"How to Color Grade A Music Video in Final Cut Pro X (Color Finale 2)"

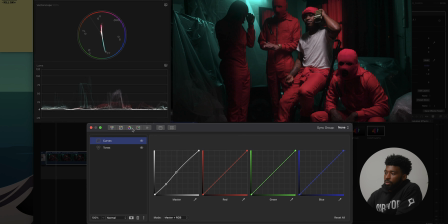All right, next thing I wanna do is I wanna adjust these red tones.
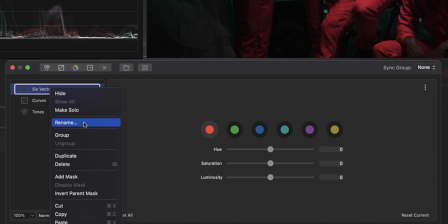So I'm gonna drop into 6 vectors and I'm gonna do, let's do color adjustments. Because I also wanna adjust this blue tone as well. I think the blue is popping too hard.
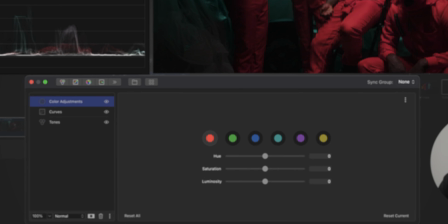It's like, we can clearly see this blue is reaching the square on the vector scope,
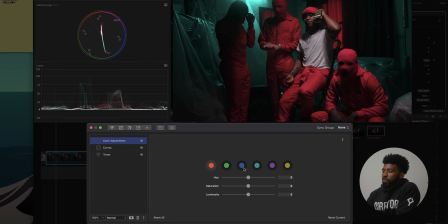which we don't want, because we don't want the color to clip when it exports. So I'm gonna go into the cyan and adjust this first. I'm gonna bring the luminosity down because I want it to be darker. I don't want it to like overpower the entire image. So I'm gonna just bring the luminosity down, also the saturation. And I'm gonna go into our red and I wanna adjust the hue of the red because we can see right now it's leaning more towards the magenta side.
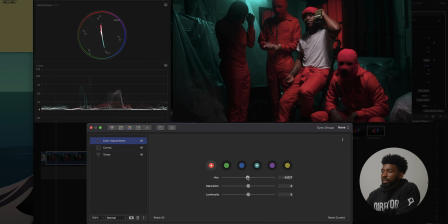We just wanna bring it closer to like a red, the actual red. And then there, I wanna punch the saturation. I want this joint to be like popping off the screen, popping, all right? So that looks good. I'm gonna drop the luminosity down just a tad bit on the red just to make it deeper.
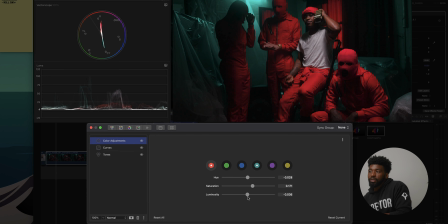And I think that looks good. I think that actually looks really good. So the next thing I wanna do is I wanna adjust the skin a little bit because when we do these red adjustments, the skin tends to sit here a little bit as well.
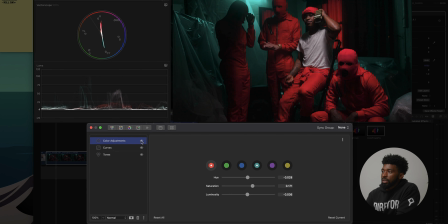So you can see it's very saturated in the skin tone area right there, which isn't a bad thing, but I think it's like a little bit too red. So I'm gonna drop on an Hsl curve and I'm gonna go to hue versus hue.
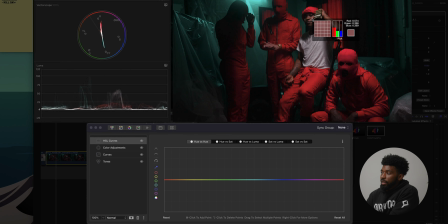From here, I'm gonna select the skin tone right here. You can see that this is like favoring a little bit of red too much.
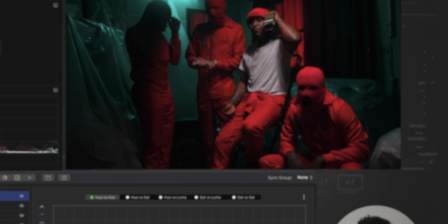So I'm gonna click it. I'm just gonna mess around with it, go up and down with it, see what looks best.
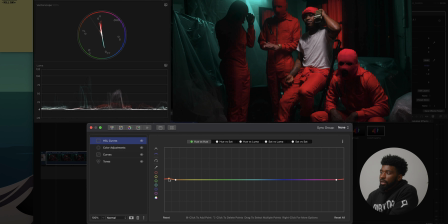And I can actually look at my vector scope over here to get us closer to like a real like the real tone it should be. So I'm gonna go here. Our skin is like right here, so we can see that like this is leaning more towards like the red side.
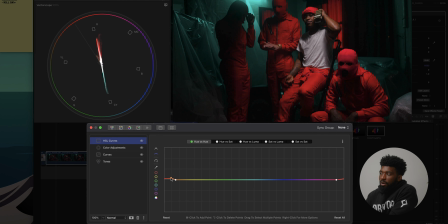So I'm gonna just go up a little bit. I don't want it super warm, but I also don't want it super red either. I think like that looks good. And I'm also gonna go into the hue versus saturation. And I wanna bring the saturation down just a little bit in our skin. Keep it in the red, but bring it down on our skin.
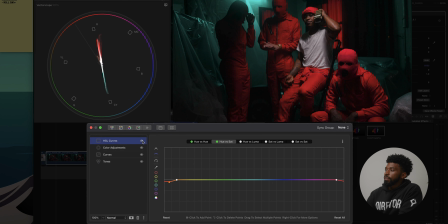That looks good to me. All right, so before, after. Skin tone looks like good right there.
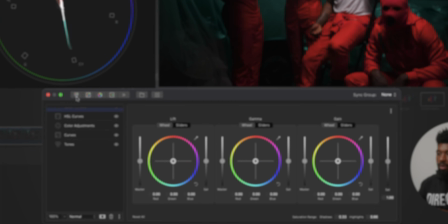All right, so from here, I wanna do a little bit of grading. So I'm gonna drop in one, I'm gonna do, let's do color grade.
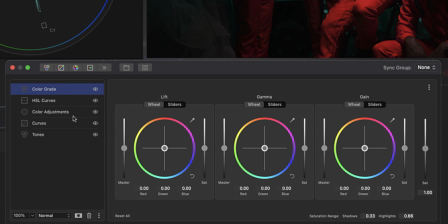And the colors are already here. It's not much adjustments we need to do with the color.
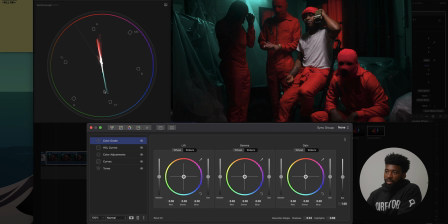We can see we got like a perfect color contrast. Like this line is pretty much straight. So this shows like these two colors are like on the opposite sides of the color wheel. The contrast is great. But one thing I do want to do is I want to add in some teal into the shadows. And this is gonna do a lot for this image.
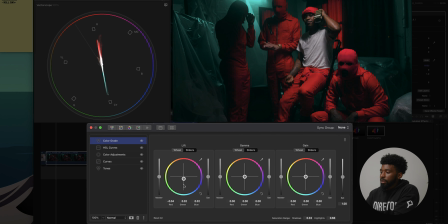Just add some teal into the shadows just a little bit. Do before, after. I like that adjustment, but one thing that it's doing is it's kind of like dropping out a little bit of that saturation in the skin tones, which I don't want.
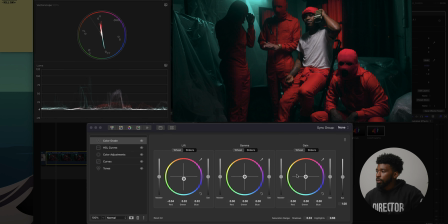I'm gonna bring my waveform back up too because I want to look at this. So once we do that, I want to add in another layer just to adjust our skin.
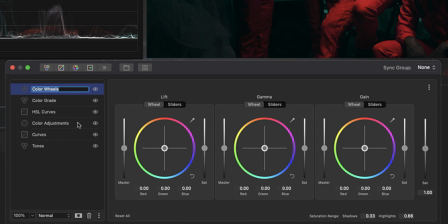So let's do a color wheels. Let's do name that skin. And then from here, I'm gonna add in a mask, click on the mask.
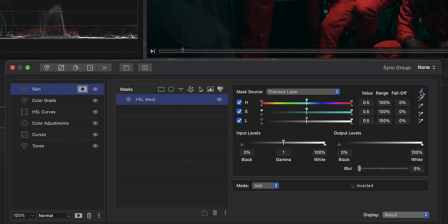Let's do an Hsl mask. And let's just start selecting some colors in our skin tone.
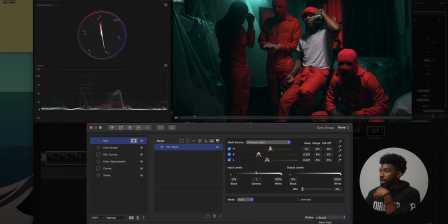Do the display down here at the bottom to composite mask so we can see what we're selecting.
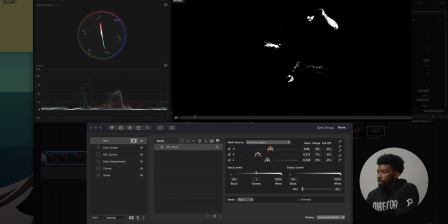And I'm just gonna go through and just like add in more of those skin tone, more of that skin tone range
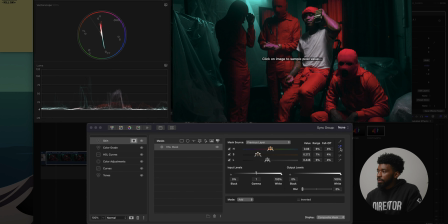without selecting too much. Like that wasn't bad actually. Select that color right there.
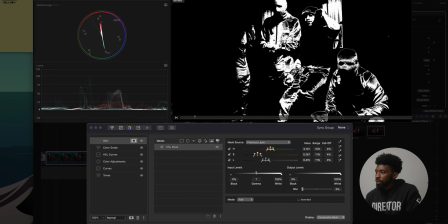Let's deselect some of this red. Let's deselect some of this red.
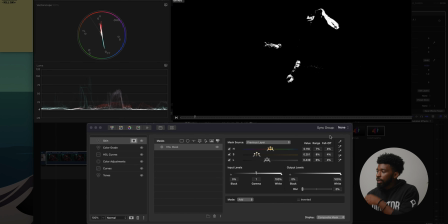Yeah, all right.
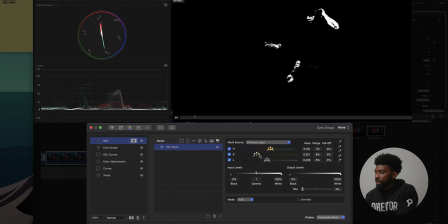This actually looks pretty good. I'm just gonna adjust it down here throughout my saturation and luminance values. Small my saturation a little bit, and then I'm gonna open up the luminance a little bit.
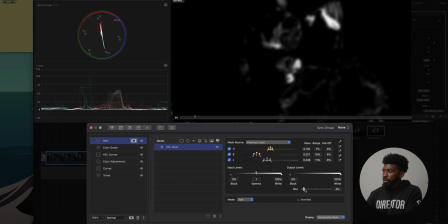And this looks good. From here, just adjust my blur, get that to like a 3.
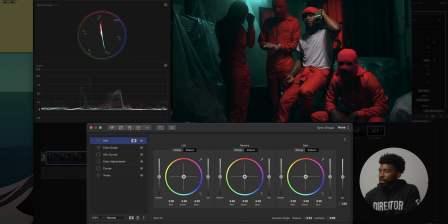And then now it's just trying to adjust this. So what I want to do from here is I just want to add in a little bit more of that warmth into the midtones because it's kind of getting lost when we brought those shadows in. And then I'm gonna adjust the opacity of the skin layer to like 50%.
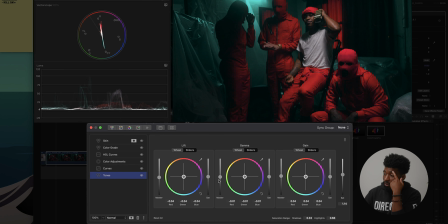And this is pretty much done. I would go back through and maybe adjust my midtones just a little bit, bring those down. I think this overall shot can be a little bit darker. Like that. I like the way that this looks, and this is pretty much done.
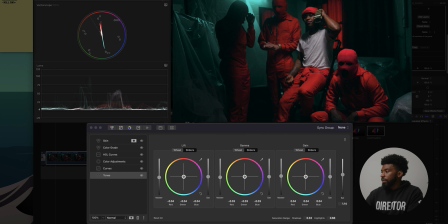So this is before, this is after. I'm gonna go in and add a little bit of film grain at the end.
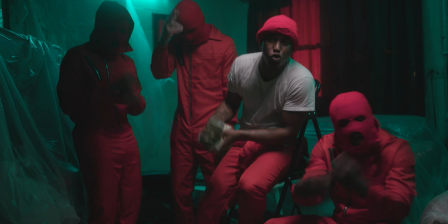So boost that up to like 35. Get the grittiness back into the shot, and let's preview this on black and white so we can know if our
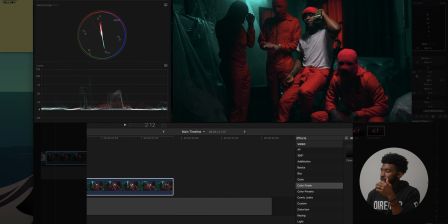our shadows are too saturated. We want the shadows to still feel black, not too blue.
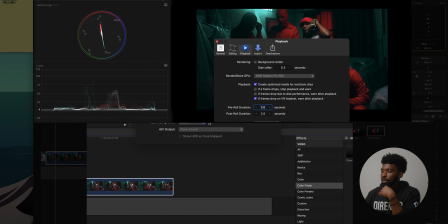So up against black, this actually looks really good. And then looking at this up against white, this actually looks really good as well.
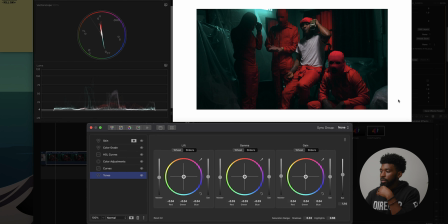Up against white, it's a little bit dark. So I'm gonna go in and I'm just gonna pop my highlights a little bit on that bottom tones. And from here, bringing that up, I can see my reds are clipping a little bit up here.
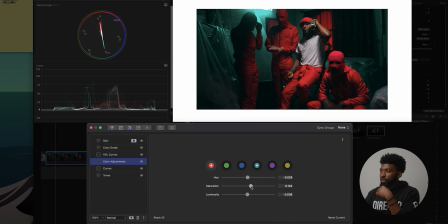So I'm gonna go into my color adjustments and drop the saturation on that red tone just down a little bit so it's not clipping.
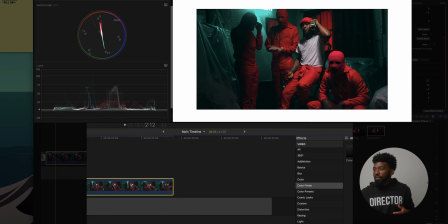And that looks good, yeah. So that's the before and after. Again, like I said, if I was doing this for my actual project,
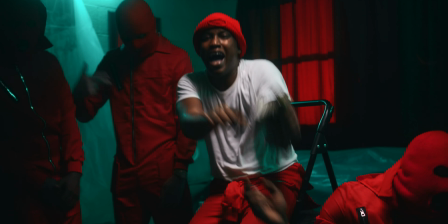I would take a ton of time and go outside for a walk and then come back and look at it because this could look totally garbage. You don't know you won't know until you look at it for a second time. So that's my color grading breakdown. That's how I do my color grading process inside of Final Cut Pro 10. Using Color Finale. Again, if this helps you at all, drop this video a like, drop a comment down below. Let me know if I should do more of these. If you're new to the channel, you like content like this, consider hitting that subscribe button. But with that being said, I'm out, y'all. Peace.